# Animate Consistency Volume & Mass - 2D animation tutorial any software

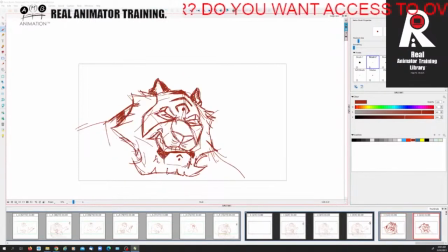1062s
then this jaw right so his jaw is closed so along that jaw we'll put that shape like that right so that's the that's the that's the stripe he's got one there like
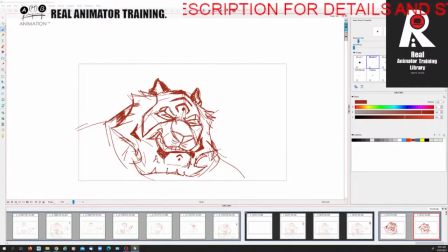1080s
that that's the stripe of the tiger right the the
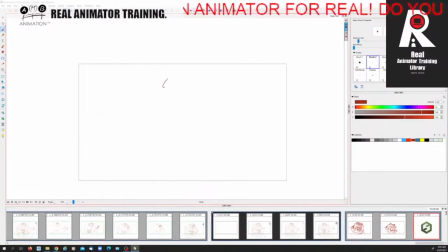1084s
face right now the arm the arm he's got his deltoid hair he's got his upper arm here and he's got his lower arm here right
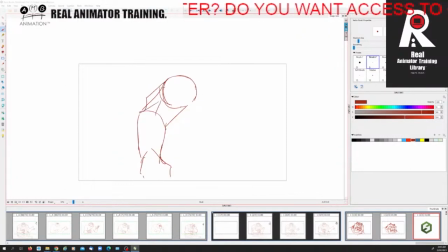1099s
so here is the tricep tendon here's the tricep the long tricep okay here would be the bicep right here's his shoulder right which has got a garment on it again this garment will have little tears in there that are
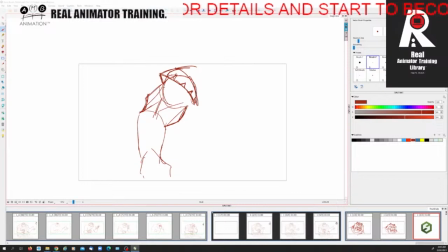1118s
like simple triangles all right when it's moving it'll look all very detailed then off of the tricep tendon we're gonna create the fur around his arm like that now along the middle of the bicep is one
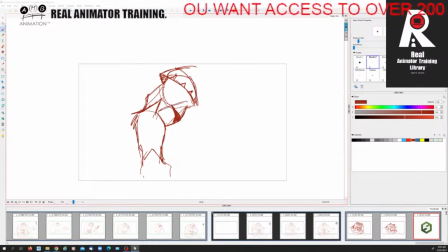1137s
coming to the bicep point right and then around off the top of the just off the top of the deltoid right the shoulder circle is one and then coming into around the top of the tricep tendon from the bottom
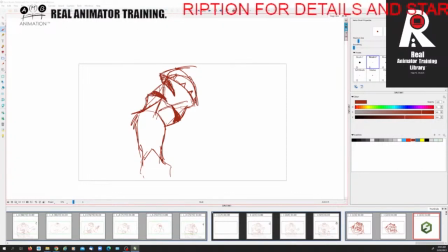1154s
of the tricep there's another one right this is actually off because we don't want that to be one continuous line so what I would do is is I would want that to go in the middle and that creates better dimension so
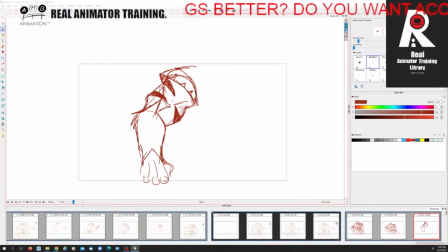1171s
even if he is right like this right and then say say the other arm position he's
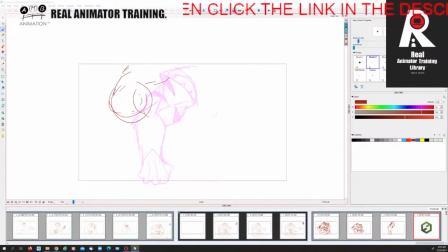1186s
kind of bringing his bicep in like this right so give